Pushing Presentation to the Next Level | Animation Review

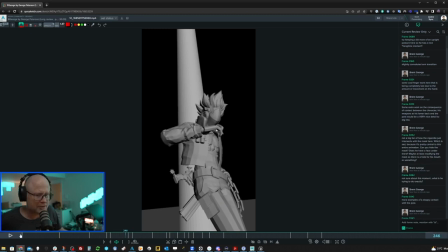This moment here where he basically shoots his arm out, I don't understand it. I don't understand this little thing. I like it. There's something about it that I like, but I think it'd be nice if there was purpose to it, if there was a reason.
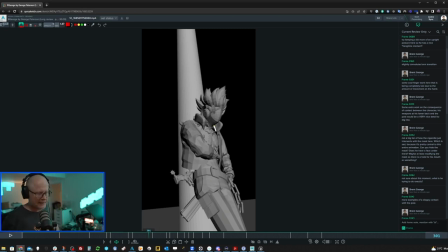For instance, maybe he's sort of doing this to sort of like, I don't know, I feel like he would maybe something, he would, I don't know, like maybe it has something to do with the sleeve or he's trying to like, you know,
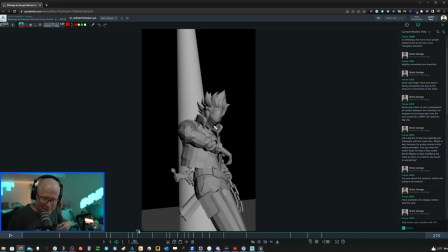he's just trying to like get access to his jacket and maybe doing something like this can sort of maybe loosen up the jackets, fit on him or something. Like, I just feel like there should be a reason for it. Otherwise, like, what's he doing? I think is the question. It just feels like he's flicking his, like at first I thought he was flicking the cigarette away, but no, he's still got the cigarette in his mouth.
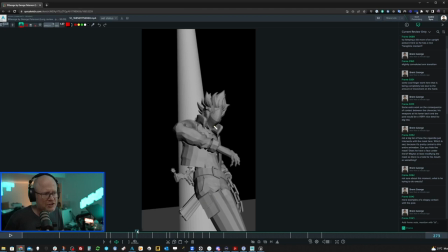So I just, I don't understand it. And I believe that, you know, you know, decisions on screen, every decision has to have a good reason, especially with animation, because you have control over every frame and every pixel. So just basically, in my opinion, have a reason for this or drop it.
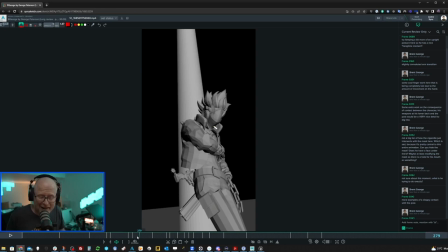I don't really get why it's there. It could be just kind of a distraction in a way. And I think it'd be pretty easy to find some reason why he's doing it. And maybe you already have a reason and it's just, it's just not translating well enough that I can get it. So it's, it's an area here that seems ambiguous and seems sort of, um,
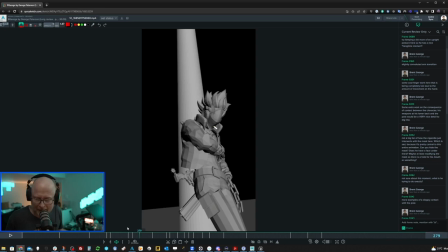yeah, it just, it feels like you could, you could probably double down a little bit and, and really push an actual, like a narrative there. Like, what is he doing? Don't just let actions happen for action's sake.
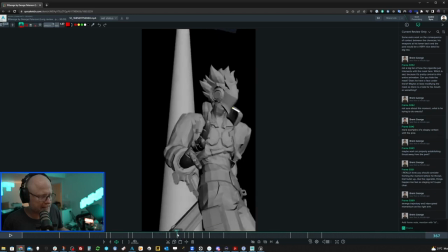Um, okay. Just, I'm, I'm just, I continue to point out how there's like that sloppy contact with the post of course he moves away from the post eventually so no big deal um
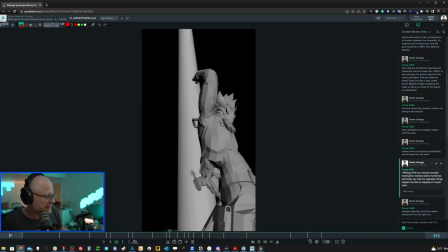i really think you should consider i really think you should consider framing the framing the moment before he throws that bullet up like the cigarette um sorry like the cigarette things happen too fast
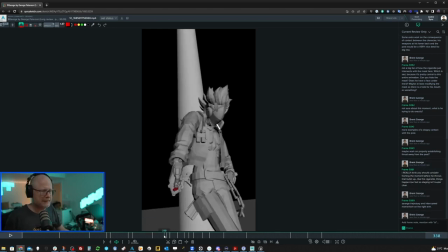so staging isn't super clear so what i'm getting at here is um wait
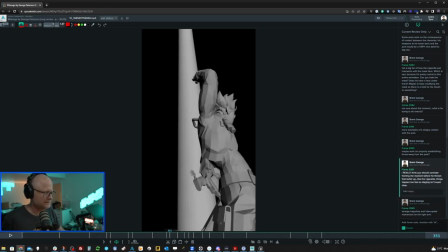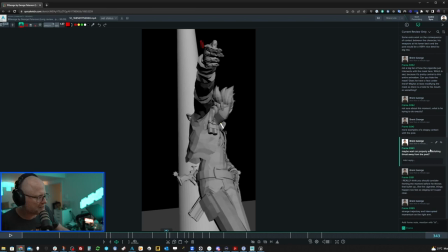where's the note before oh right sorry One little note that I missed here. Maybe work on properly establishing thrust away from the post.
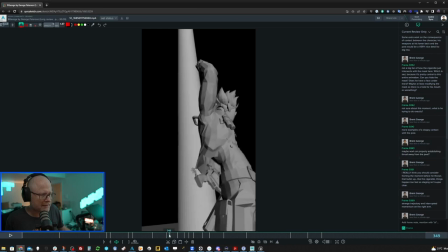He pushes himself away from the post here like this, but it just looks like he floats away from the post.
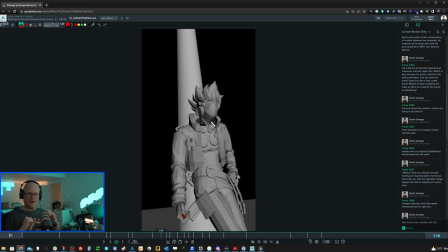If you're leaning against a post, there's something that you would need to do. You'd probably like push with the butt or something like that, but I don't really see that. Instead, the butt seems to be shooting forward rather than a push first. It'd just be nice if you had like a mechanic there so it didn't just look like he magically floats
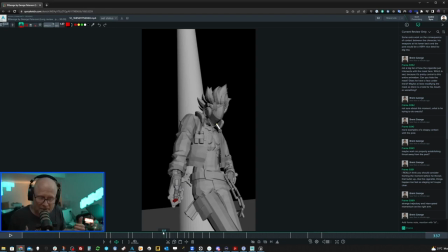forward. it would require some physical effort push away from the post or leaning away from the post in order to get away from the post and I just don't think it's being handled
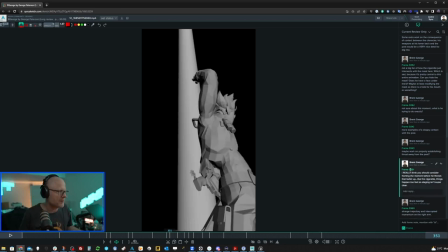so yeah back to this point here I really think you should consider framing the moment before he throws that up so I didn't catch
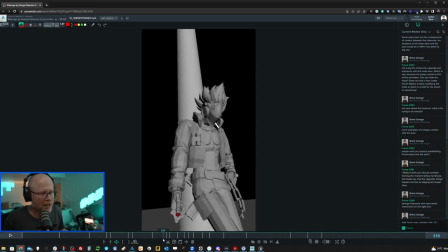it at first I don't know what he's like I don't know what he's pulling out I just see this red thing and he just throws it up I think
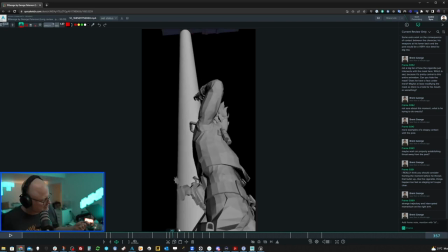it could be interesting if he pulls it out and then we get a good look at it just a bit of a beat anime does this all the time They do these sort of beautiful like hell frames where it's, you know, you're establishing something and then, you know, and then something happens. I think that right now there's just a lot of movement, but not a lot of selling of what it is that you're trying to show me.
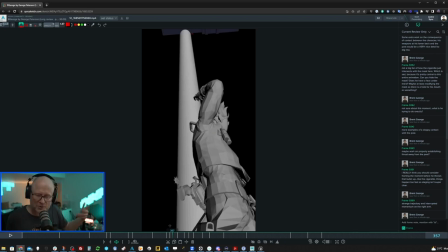So I think it could be interesting. It's the same, some similar situation with the, with the cigarette, right? Moving around a lot, moving around a lot. I never really get a really good look at what you're trying to show me because there's too much movement. Same thing here.
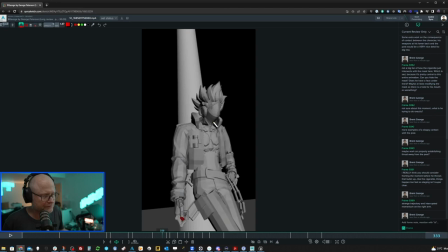Same thing here. Pull it out, pull it out. like for the camera you know pull it out and then and then flip it up could be pretty interesting it kind of makes you know it puts some concrete beats in here as well as opposed to just constant movement next